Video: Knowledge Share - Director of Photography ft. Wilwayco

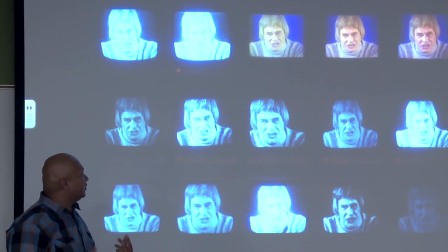So you kind of like, because the author or the director could have chosen like, hey, let's just have all these images the same color.
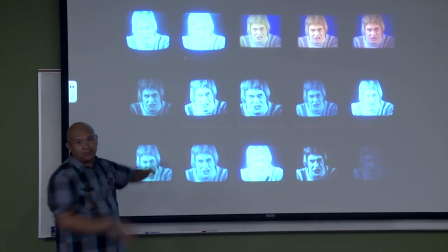But instead he creates a sort of descending motion to do that. And then right here too.
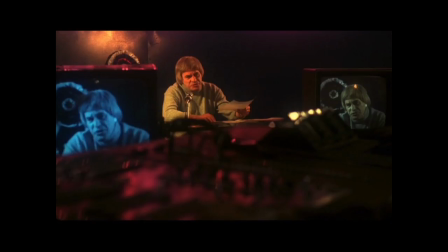And then if you look, you know, like the tension is here. but I feel like this movie has a lot of reflection of,
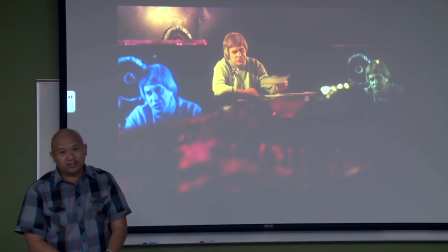kind of like he sees himself as either a duality or sees himself as like something that's not of him.
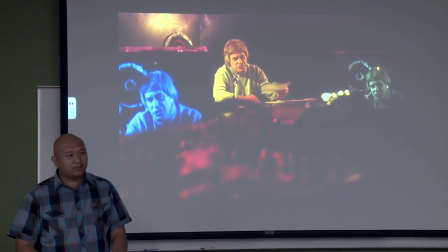So that's why he has a different representation of his face or image. So, let's see.
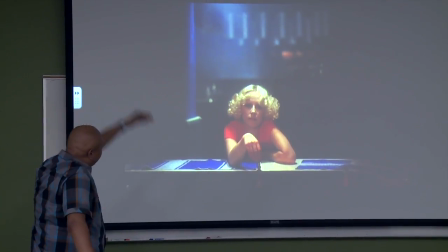And here you have this going down towards her. We have a horizontal line.
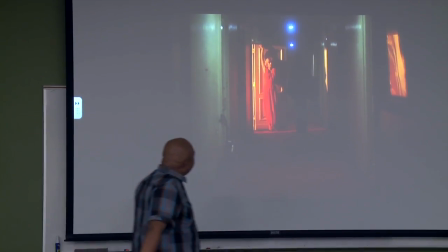And then here, you can't really see it, but there's this guy who's this dark figure,
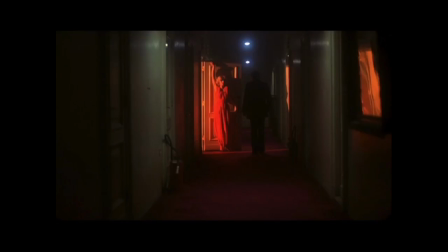but then she's leading her into her room, so it's kind of like it creates a sort of direction of seduction.
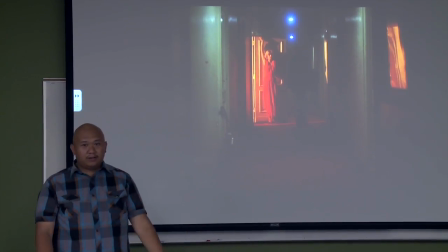You have the color red, which is passion.
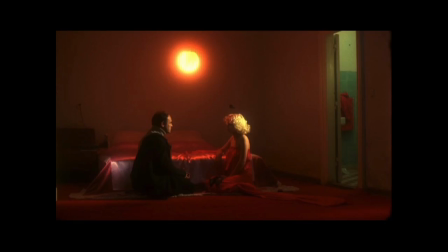And then you have here, where it seems kind of dull, and then also your eyes draw your attention to the bathroom.
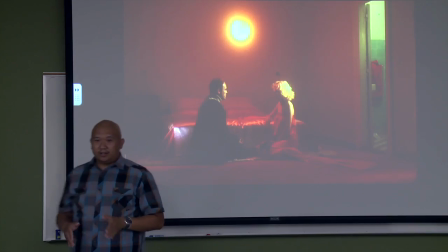So there's some sort of story there. Or maybe there's always a way out.
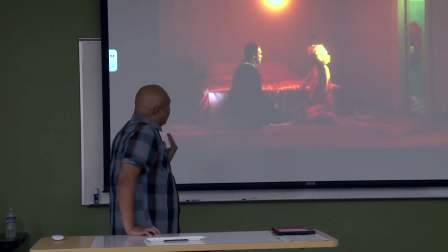Maybe he's trying to show a direction of maybe they should go to the bathroom.
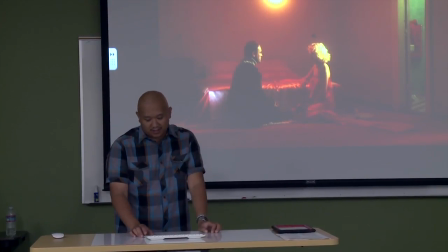Things like that. Those are the relationships that you guys have with these tools.
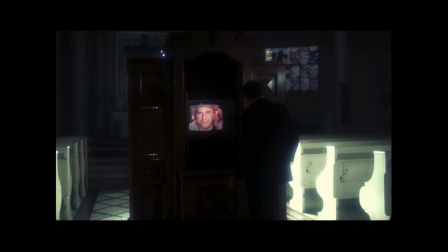And then, you can't really see it, but there's also this guy right here. He's looking down and there's this TV, which is the same character.
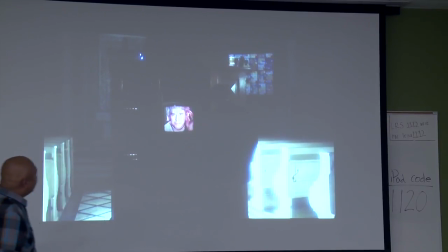And then you have these pews right here that are lit. it. So it's kind of like a heavenly place but also a dark place.
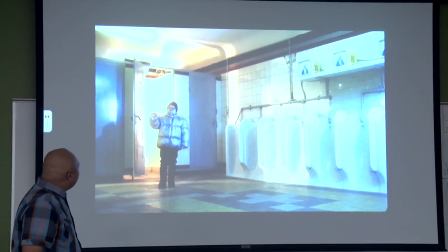And then you have the frame within the frame. So yeah, this is a very confusing film.
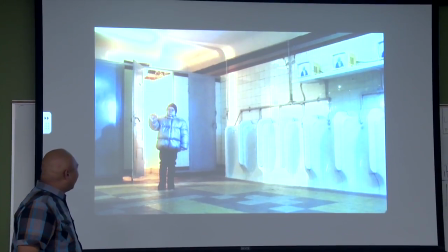But they use a lot of like visual aesthetics to kind of like make you feel and emotions.
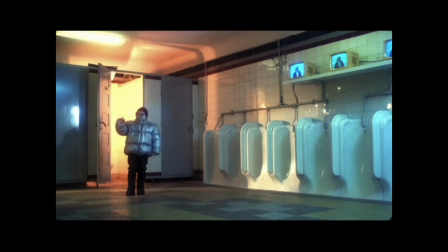So he comes out of the bathroom, he's looking out, you know you have these stalls but they don't really have like, not stalls, but they don't really have anything in it.
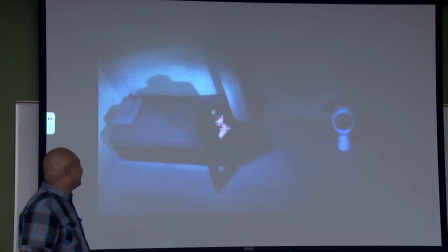So it's very, I haven't seen the movie, but it's very interesting. Now, then you have this emotion right here.
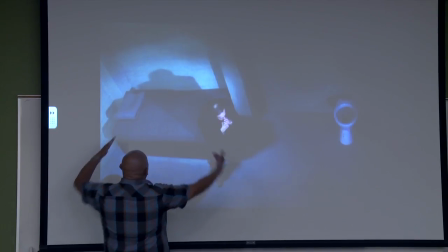So like for me, you have like a, all of this is going down here. All this is pointing towards this way.
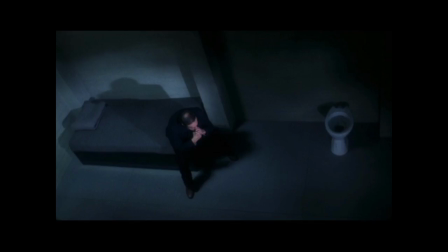And then it kind of, and then you have this shadow pointed that way. So it's kind of like, it seems like he's been in there for a long time. You know, he's been in there, He feels like he's in the corner. You have this very high angle shot.
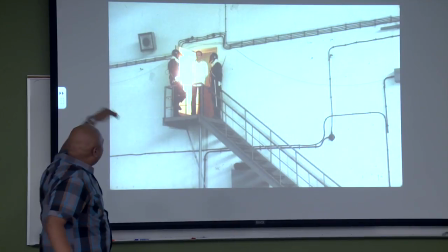Right here, we're able to use the direction of the line, it's just a point in here, in the frame, within the frame.
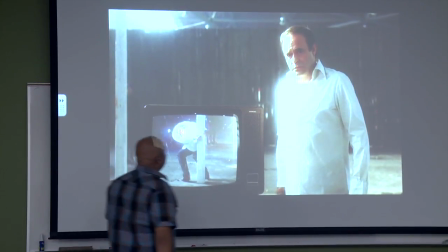Right here, there's two stories, he's really bright, and then you have this TV,
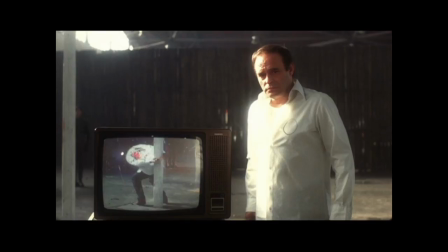and then he's, you can't really see it, but he's actually, what do you call it, handcuffed.
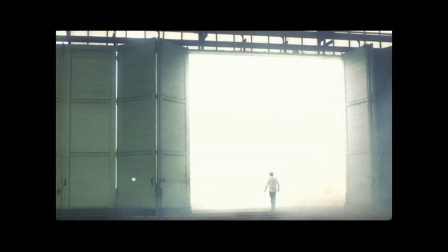And then you have this bright image, and then you have this guy right here in the side.
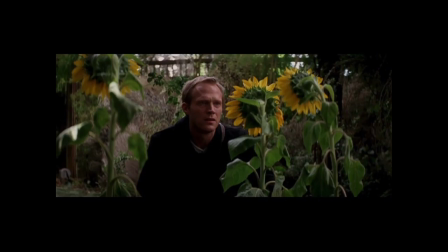And then here you have nature pointing at towards him, you have the flowers pointing at towards him, so you draw the attention.
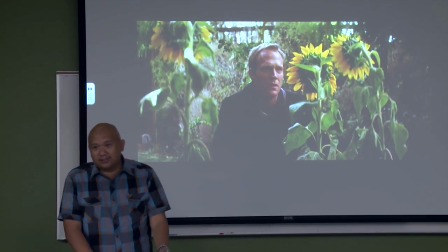So in your documentaries you can use objects to kind of like, if there's a toy or a doll, have objects that face him, so it kind of feels as if we're part of the audience.
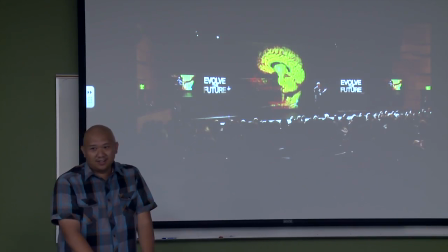This is from the movie Transcendence. So, when I watched this film,
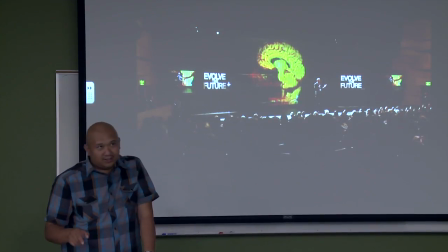the director was Christopher Nolan's DP, and it's a very visual movie, but it lacked story.
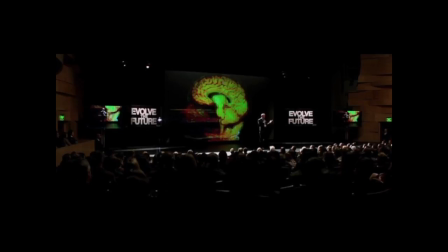So, yeah, you have the color of the green to kind of make you feel uncomfortable, and then you have the line right here, which is the brightest part, to show the platform.
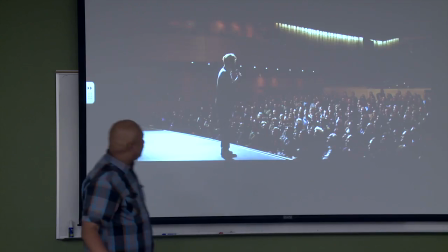platform.
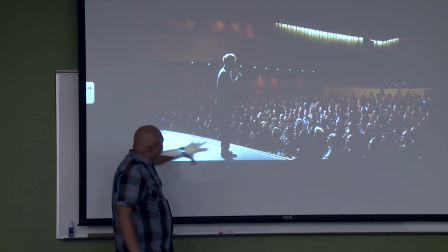And then you have this right here, the platform to draw attention.
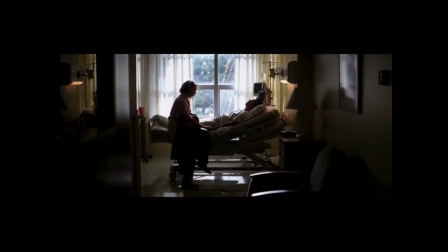Then you have this image where it kind of frames within her. And also the person on the bed.
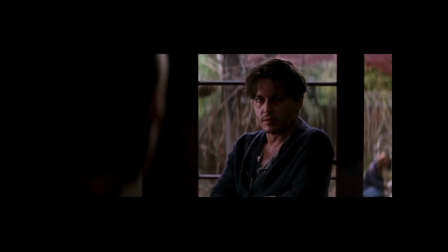Then you have Johnny Depp within the frame. But then if you notice that because in this scene he's very uncomfortable,
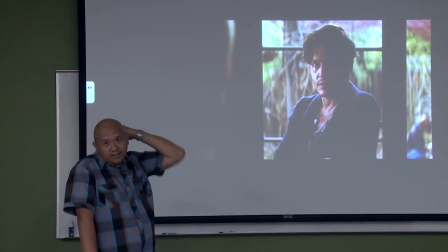so you actually even have the bar behind him that kind of shows this uncomfortableness in a dark world.
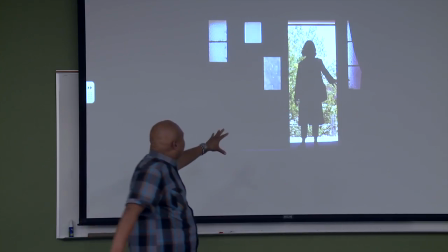And in here I love it because you show a relationship where she enters in but she doesn't expect something complete.
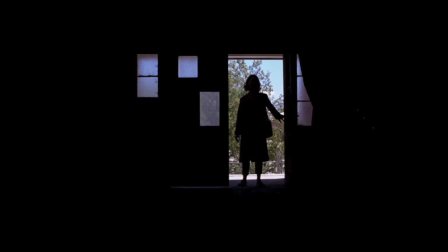She has broken up mirrors that are not showing all the mirrors, or not all the windows, to kind of show that she's entering into a world where things are not together, things are not in place,
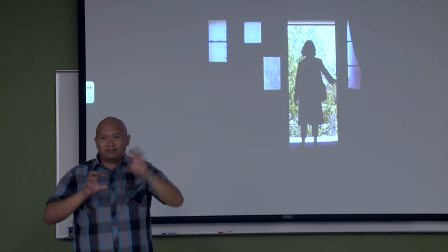things are out of place.
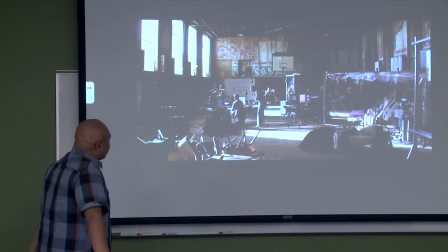And here, you know, it's a wide shot, but you can show, like,
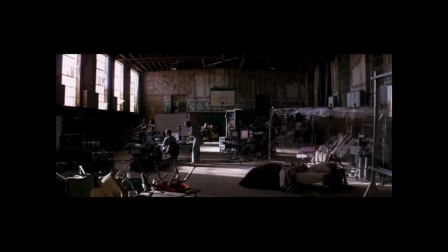you see the lights and they show a really great way to show depth.
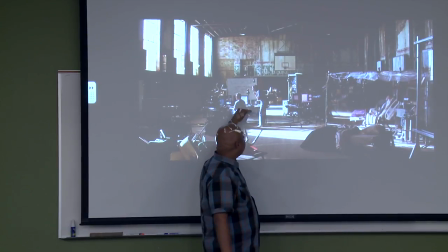This is closer to us, this is in the middle, this is the farthest away from us.
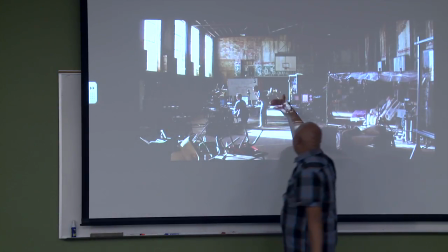Because if you eliminate these, then you just think that it feels like a small room.
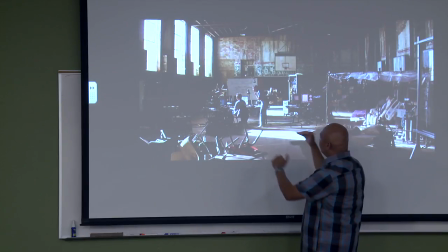But because of the way the director chose it, it feels even more broken up.
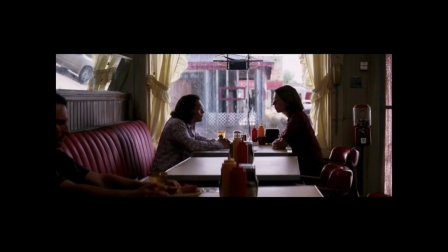Right here, too, you have light, dark, light, dark, and also you have the frame,
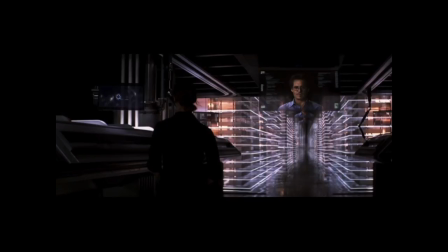and then here you have the reading lines, leading lines that lead to that direction.
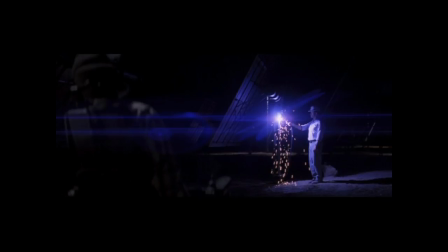And here you have a great horizontal image because of the lens flare. And in here you have super frames and also where everything's going. in here.
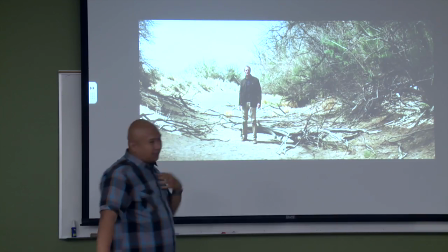I think this is important because a lot of times, why do people wear a black suit?
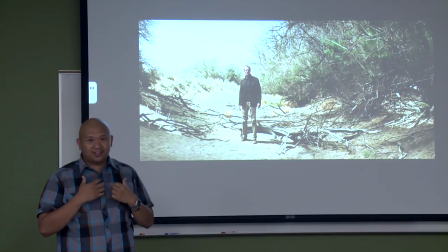People wear a black suit. It looks nice. It looks great. Oh, sorry. It looks nice.
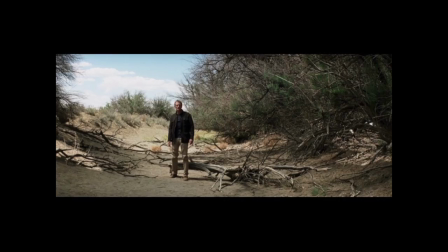It looks great. But when you wear a black suit, the thing that you notice is the face because that's the most lit.
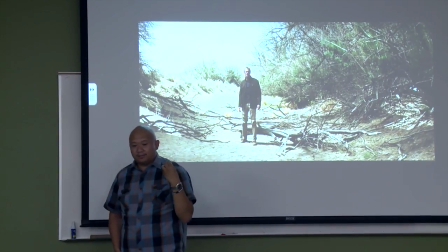So it draws attention to like, hey, I need you to look at me.
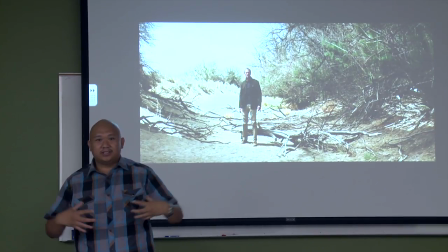I So that's when you wear a black suit, it actually does better than a white suit, because then you're like, okay, look at the fashion, look at what the person's wearing, but rather than looking at the person's face,
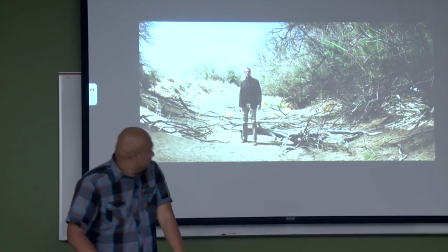right? Oops.
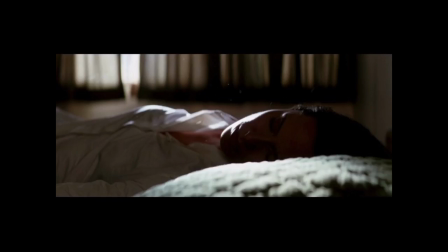Here's an interesting image where you have kind of an ascending of light where you have the window, you have the shirt, and then you have the pillow.
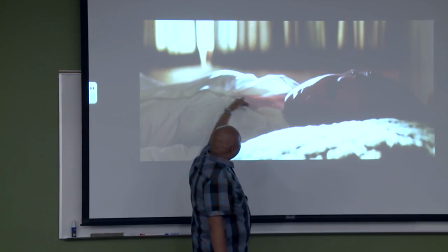So it kind of shows a, kind of like a, she's dead, and then she's laying to rest, you know, as the pillow kind of shows.
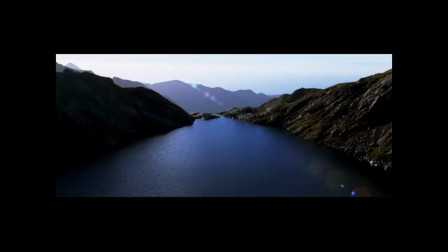I like this image too, same movie, Transcendence, where you have light, dark light, so it has like a motion where it goes in.
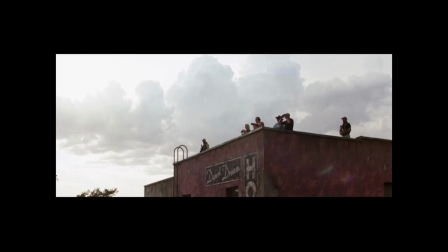And then also you can see you have a huge open space where they're looking at,
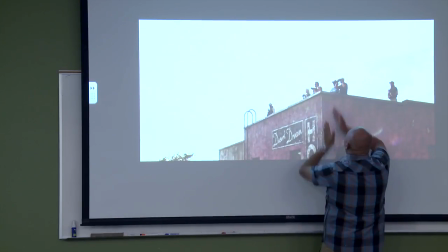but also this line directs it towards here, towards the center point.
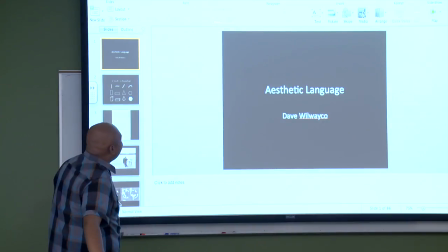And then you have Johnny Depp, and then that concludes that.